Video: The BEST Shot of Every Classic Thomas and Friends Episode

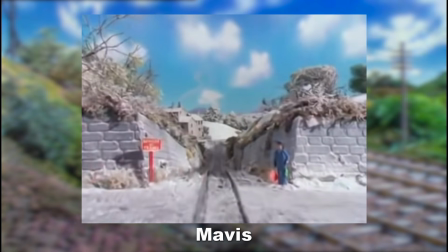(24:44)
The camera travelling down the line in this shot stood out to me, because it's filmed a bit like a POV, but it isn't actually. and
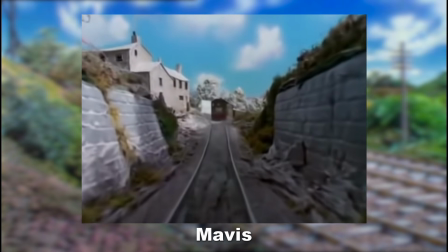(24:52)
Toby looks really ominous there at the end at the top. The titular tightrope scene contains the best shot here.
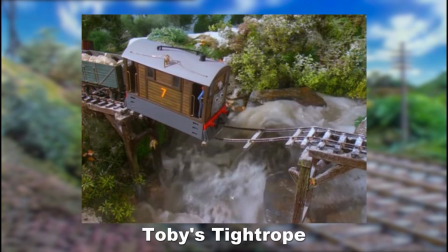(24:58)
Toby was the only main character who really had yet to have an accident, and his first one here looked very dangerous indeed. The rapidly rushing water beneath those skeletal rails really sells how perilous this is.
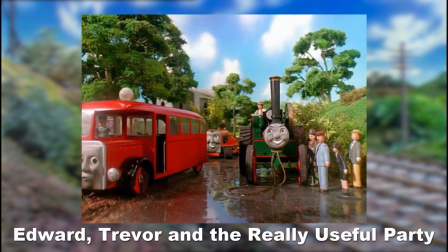(25:09)
Seeing all three of the show's main road-based characters on screen at the same time was nice.
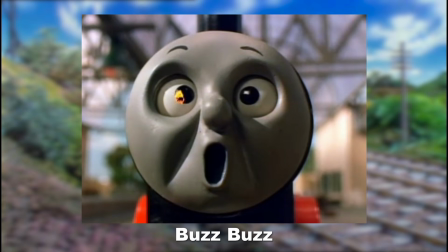(25:14)
It has to be the shot of James getting stung. This episode was the first one to notably combine the usual live-action footage with cartoon cell animation, and this sequence really stands out. There is another shot where we actually see more of the bee going around, but my favourite is this one because the close-up of James's face with the bee buzzing around.
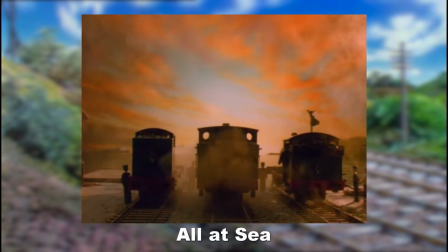(25:32)
Of course, it's the final shot of the episode. There's a reason this was a favourite of members of the crew.
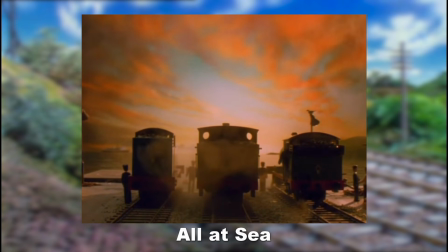(25:39)
The three engines side by side watching the sunset, silhouetted against the brilliant backdrop, is just iconic. Easily one of the contenders for the best shot of the whole show. It's gotta be this shot of Bill and Ben passing each other here.
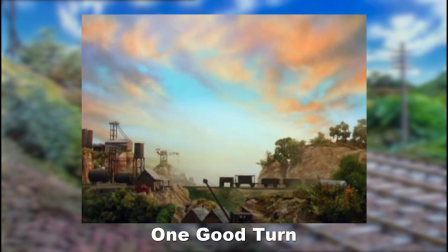(25:50)
Just look at this. Just look at this. I love how zoomed out it is, so the engines in the background have an equal amount of presence, and is set up in a way so that the industrial part is on the left, and then the natural part is on the right, with that lovely skybox behind them. Shots like this are just wonderful.
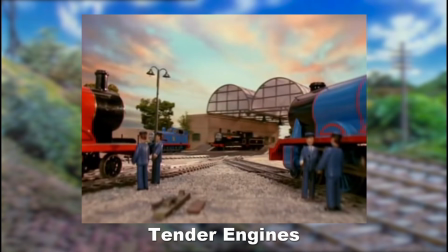(26:07)
The scene when Henry goes past with his dirty, smelly old tenders has this nice shot that's quite low down, with Gordon and James on either side of the frame, as well as the other engines in the background watching Henry's embarrassment.
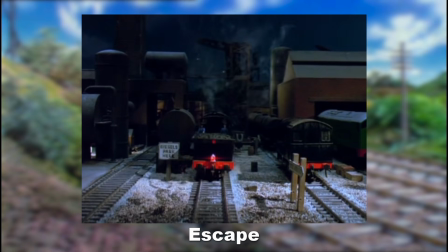(26:18)
Everyone's turned out to see this. It might surprise you to hear that my favourite shot of the episode is not one of the nighttime ones at the ad where Oliver is. There are indeed some very nice ones during that part, but my actual favourite is this one right here,
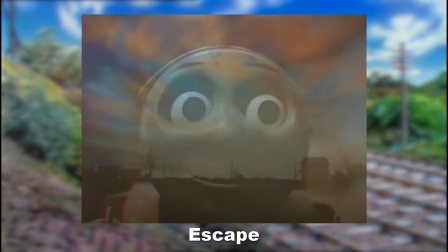(26:30)
of Douglas pulling Oliver and Toad past this beautiful dawn skybox.
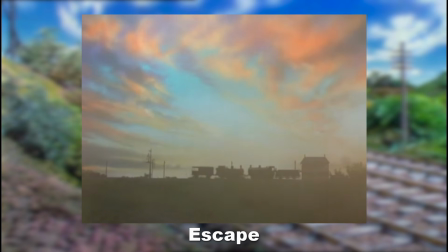(26:35)
Season 3 may not have had as many dynamic or interesting camera movements as Season 2 did, but shots like this do stand out.
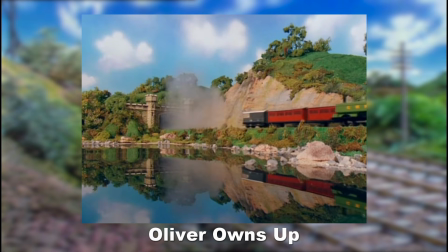(26:42)
This shot of Duck and Oliver passing each other looks great. I absolutely love that decorated tunnel entrance that looks like a castle.
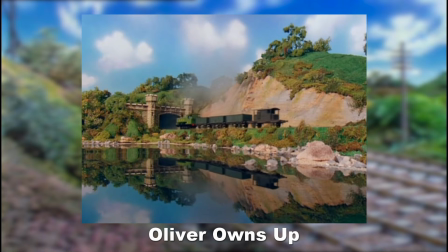(26:48)
I think it's based on the Clayton Tunnel. I also like the way the water reflects the top half of the screen onto the bottom, like a no joke for James.
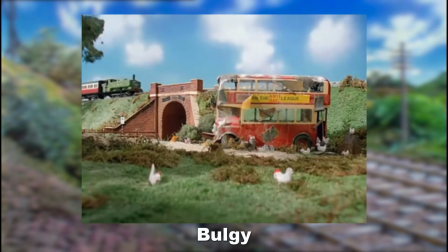(26:56)
I like this shot of the now wrecked Bulgy in the field with Duck and Bertie going past. There's not much to be said, but I like the colours in it.
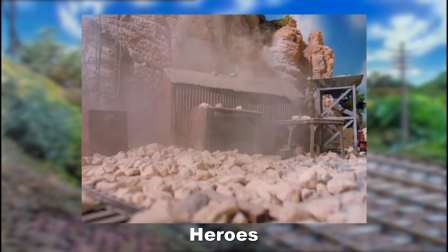(27:02)
During the rock slide scene, there's this shot where the debris falls with such force that it makes the set itself shake.
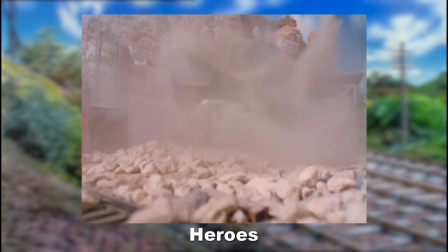(27:08)
It's the sort of devastation you'd see in an episode of Tugs, and I like to think that David Mitton really enjoyed doing this one.
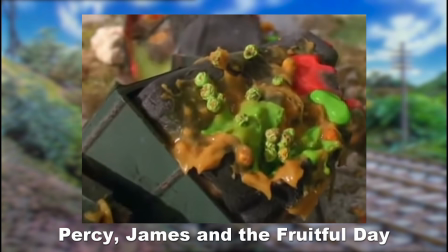(27:13)
The shot where Percy gets covered in fruit amused me, because it looks like he's just getting squirted in the face with fairy liquid.
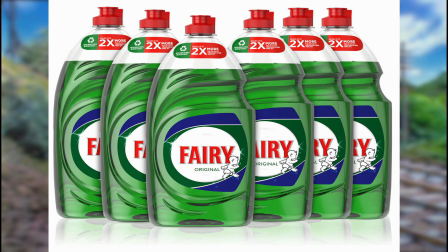(27:19)
If you're not from the UK, then it's just washing up liquid. Maybe you call it something different over there where you live.
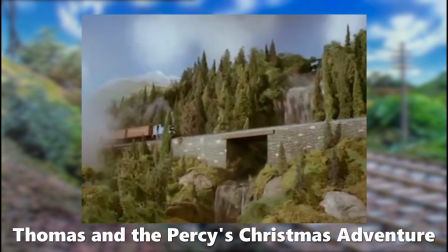(27:23)
Unfortunately, the fruit reminded me of sick. Gross. The very first shot of the episode has Thomas travelling across this track past the mountain,
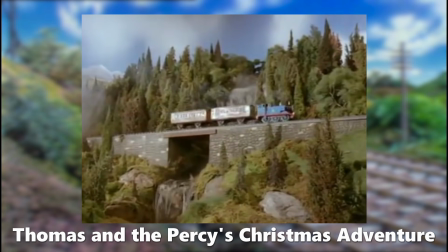(27:31)
and it just looks glorious, with all the greenery and flowing waterfalls.
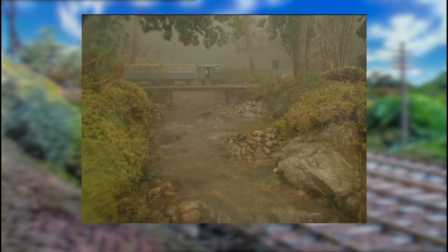(27:39)
Season 4 has a good chunk of episodes set on the narrow gauge railways, with many shots of beautiful scenery and a wilder,
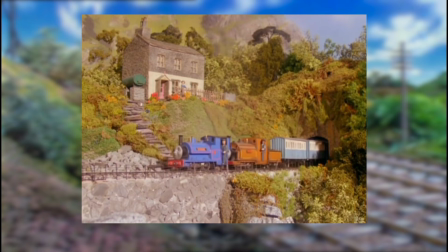(27:48)
untamed part of the island, with big looming mountains and thick woodland,
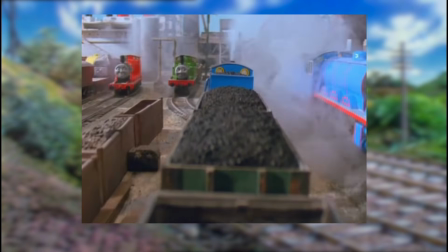(27:52)
in contrast with the more industrialised and urban environments of what came previously.
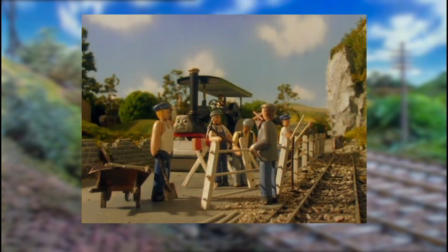(27:56)
Many episodes also have this sort of yellowish tint to them that gives them a warm, comfy atmosphere.
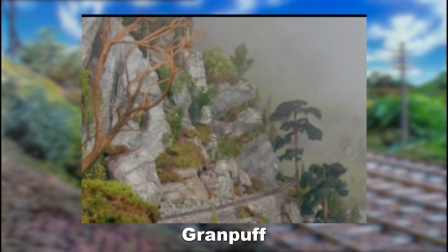(28:03)
Let's start with Grandpuff. My personal favourite episode here is the shot with the time-lapse that shows Duke's shed being gradually buried by the scenery as time passes.
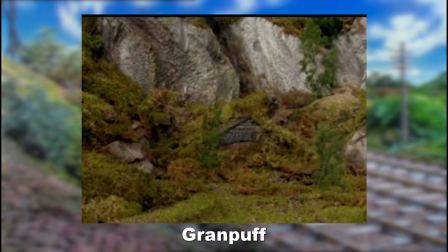(28:11)
Quite a melancholic sight that shows how nature eventually reclaims the landscape. I like this shot right here because it feels like there's so much going on,
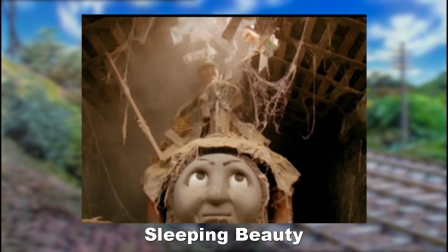(28:19)
with the guy having just fallen right through the roof onto Duke, exposing the shed for sunlight for the first time in who knows how many years, illuminating Duke inside, who's just covered in cobwebs and debris. The way it's all right in the middle of the shot like this makes me think that this would work quite nicely as a poster.
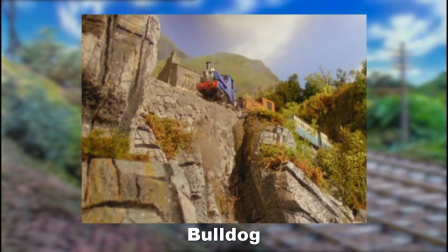(28:35)
Falcon going over the edge is the money shot here, with the low camera angle selling just how up they are and the danger they were in.
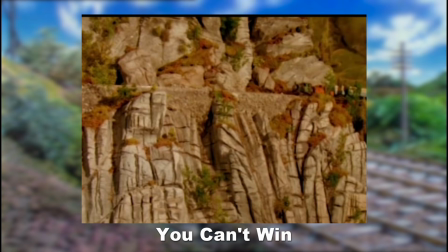(28:42)
This really zoomed out shot of Stuart and Duke going past the mountain is wild, because it really makes the set seem massive, and of course shows that this part of the island is wilder and more mountainous.
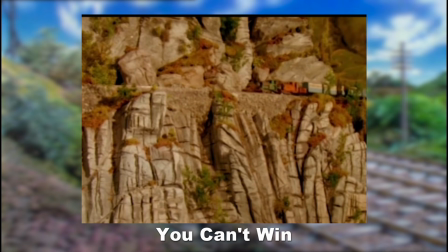(28:52)
I just want to know, how tall was this set? I would love to see the behind the scenes of this episode.
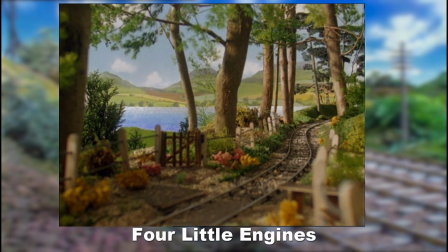(28:58)
This episode opens up with some really nice shots showing the scenery of the narrow gauge railway, and my favourite shot is this first one here. There's some classic filmmaking goodness here, with that lake in the background actually being just a painting, placed just next to the set, to make this location seem much more expansive.
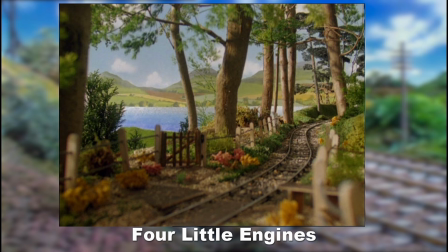(29:16)
Until making this video, I'd never really even considered things like this. It's this shot of Rheneas crossing the bridge in town at night.
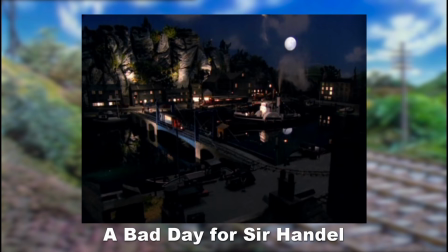(29:23)
It's zoomed out and very dark here, with the only illumination coming from the various lights around the place, and it's just oozing atmosphere.
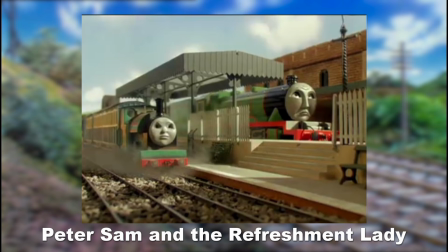(29:31)
This shot right here is interesting. I don't know how this happened, but Henry with Gordon's face is certainly a memorable sight. Face swaps like this are quite a rare instance in this show, and whenever it happens, you cannot unsee it.
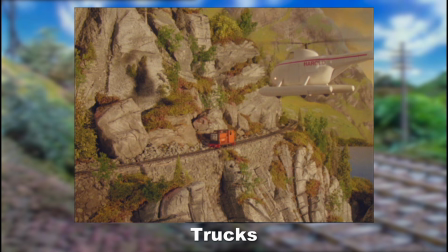(29:47)
Rusty and Harold greeting each other at the end is a great looking shot, with both characters present. There's a good sense of skill, with the zoomed out camera showing just how small Rusty looks next to the mountain,
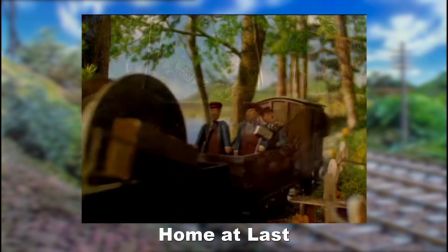(29:58)
and the warm evening colours makes it seem really cosy. Skarloey crossing the bridge over the stream just looks really pleasant.
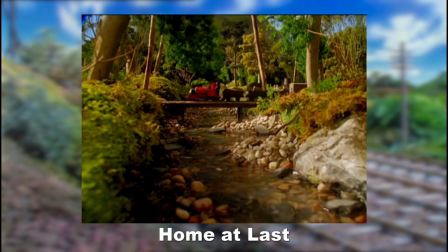(30:06)
I like the way the flowing water is right by the camera here, while he passes in the background.
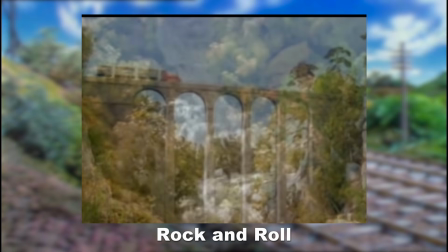(30:11)
It's just one of those shots that's just nice to look at, really. This shot of Skarloey crossing the viaduct reminds me a lot of the sort of shots you'd see in the first two series.
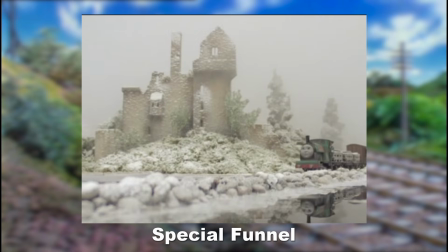(30:19)
Have you noticed yet that I tend to really like shots like this? This episode has some truly wondrous scenic shots of the narrow gauge railway.
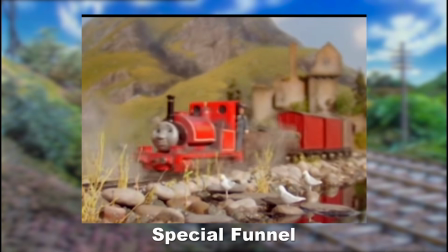(30:26)
Up until this episode, we'd only really seen much of this location in nicer weather,
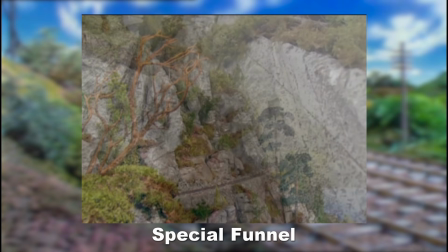(30:30)
but here we get to see it in the cold, muddy, and foggy grip of the wintry months.
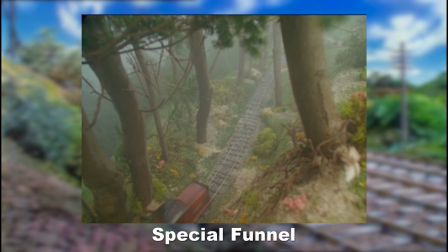(30:35)
My personal favourite shot comes during the scene of Rusty travelling along this route through the woodland, with a high angle shot looking down at him.
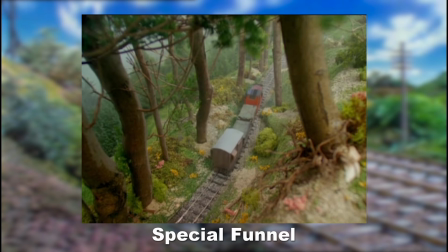(30:42)
I love the Skarloey Railway, and this weather is so fitting for it, especially since it's inspired by the Talyllyn Railway in Wales.
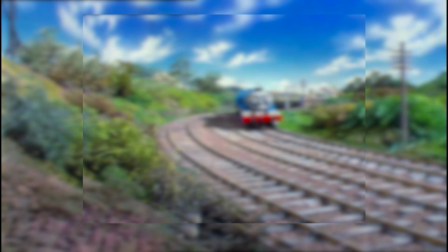(30:50)
As a Welsh person myself, I don't know if you noticed that already, let me tell you, it rains a lot here, so weather like this in a place like this fits really well.
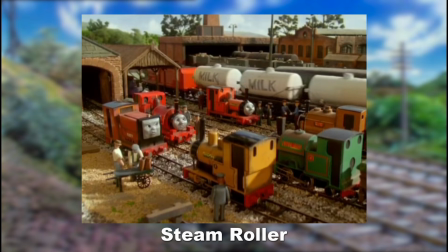(30:59)
It's this shot here of all the narrow gauge engines together at once.
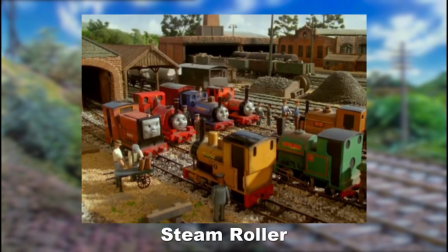(31:03)
It's just nice seeing them all gathered together like this, while the bigger engines just continue doing the usual stuff in the background.
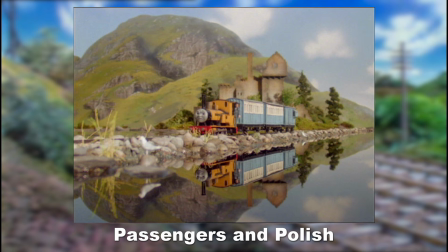(31:09)
Duncan passing the castle by the lake has it all. I've already established that I love castle sets, and there's more water here to mirror the top and bottom half of the shot. With the towering mountains in the background, this is a very striking shot, and honestly a contender from one of my favourites of them all.
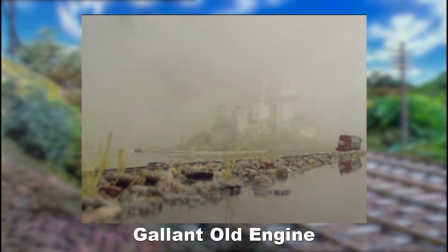(31:24)
My favourite shot in this episode is more or less the same as the episode before, with Rhaenyra passing by the castle by the lake, except this time it's covered in a thick mist, and much colder looking. If you look closely, you can even see the raindrops making the water ripple, which is something I never noticed before.
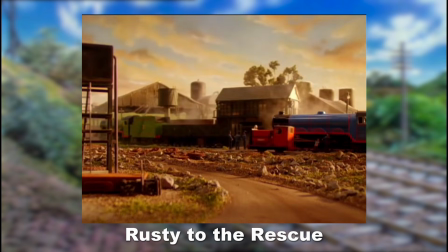(31:40)
I'm torn between two particular shots in this episode.
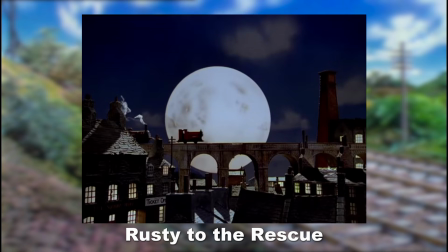(31:44)
I think this one of the engines travelling over the bridge past the buildings on the moonlit night looks absolutely gorgeous. The rickety Victorian rooftops, the chimney stack, the huge moon behind them. This right here is what I'm talking about when I praise this production work.
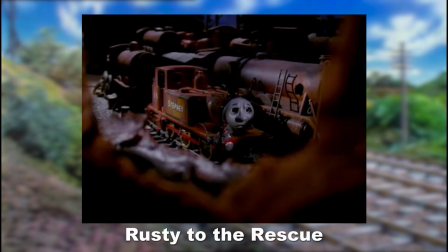(32:00)
But I also really like the very first shot of Stepney, as it's framed in a way where he's surrounded on all sides by scrapped engines. A brilliant visual representation of the fate that may await him here. The scrap right in front of the camera there really helps to sell the claustrophobic atmosphere here.
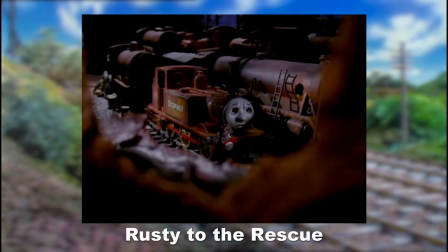(32:19)
He is truly boxed in.
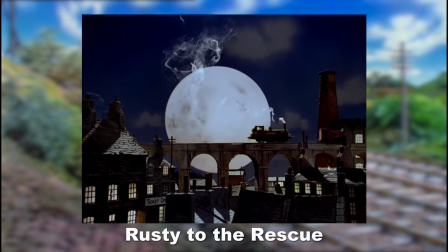(32:21)
Picking my favourite here is hard because it's between something that simply looks spectacular and something that's thematically very appropriate and well shot.
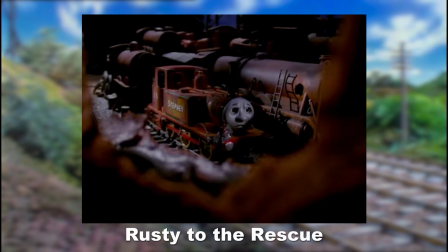(32:29)
I think I'll have to give it to the latter though, because I've already got a lot of "this looks really nice" picks on this list, and I want to showcase more of the interesting,
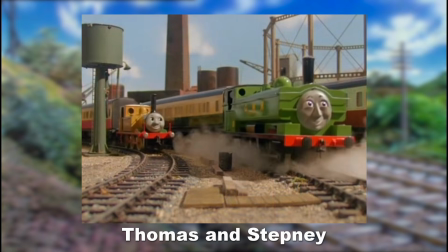(32:38)
unique ones, so I'll go with the one of Stepney. I like this shot of Stepney and Duck driving towards the camera because of just how small Stepney looks compared to Duck.
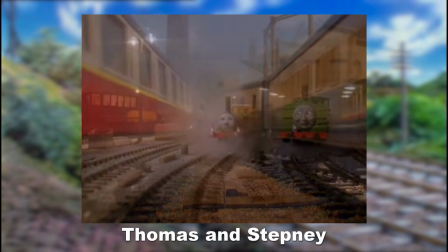(32:46)
Duck's never really portrayed as one of the big engines, but even he makes Stepney look tiny.
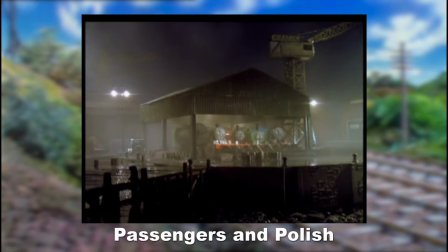(32:54) Cranky and the big engines were trapped at the docks.